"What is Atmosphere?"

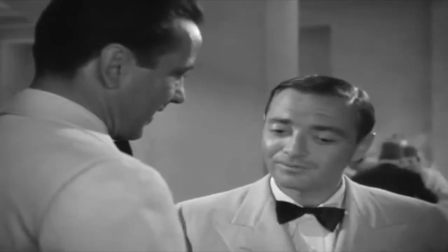8:29 Oh, I've heard that rumor, too. Poor devils. That's your right, Ugarte.
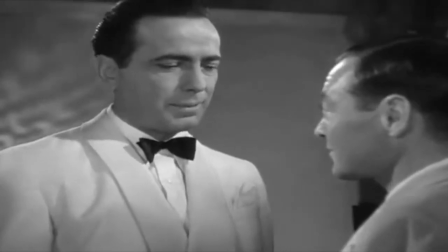8:35 I am a little more impressed with you."
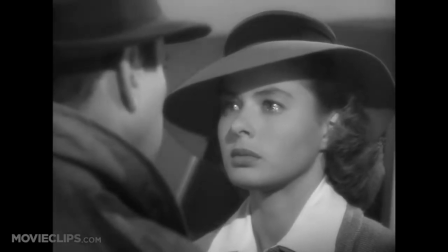8:40 See how much sexier and mysterious the setting becomes in black and white?
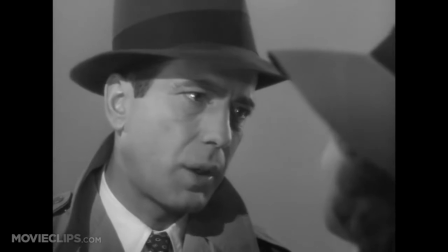8:45 It brings emphasis to the two-faced nature of the film, being one of alluring and romantic danger.
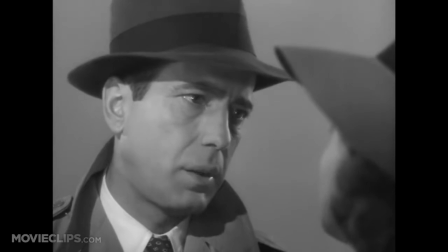8:52 That would all be lost by breaking the atmosphere with the addition of colour.
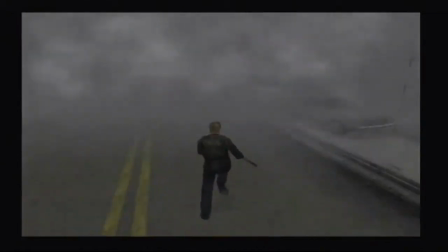8:57 These elements of storytelling are very important and should be recognised by all future artists.
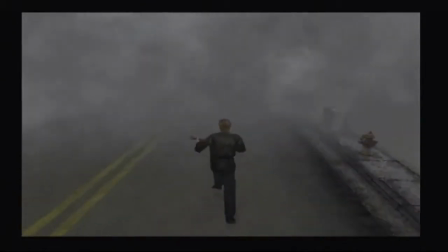9:03 It makes your worlds feel unique and makes your stories feel distinct and real. However, that's just my opinion, thank you for watching.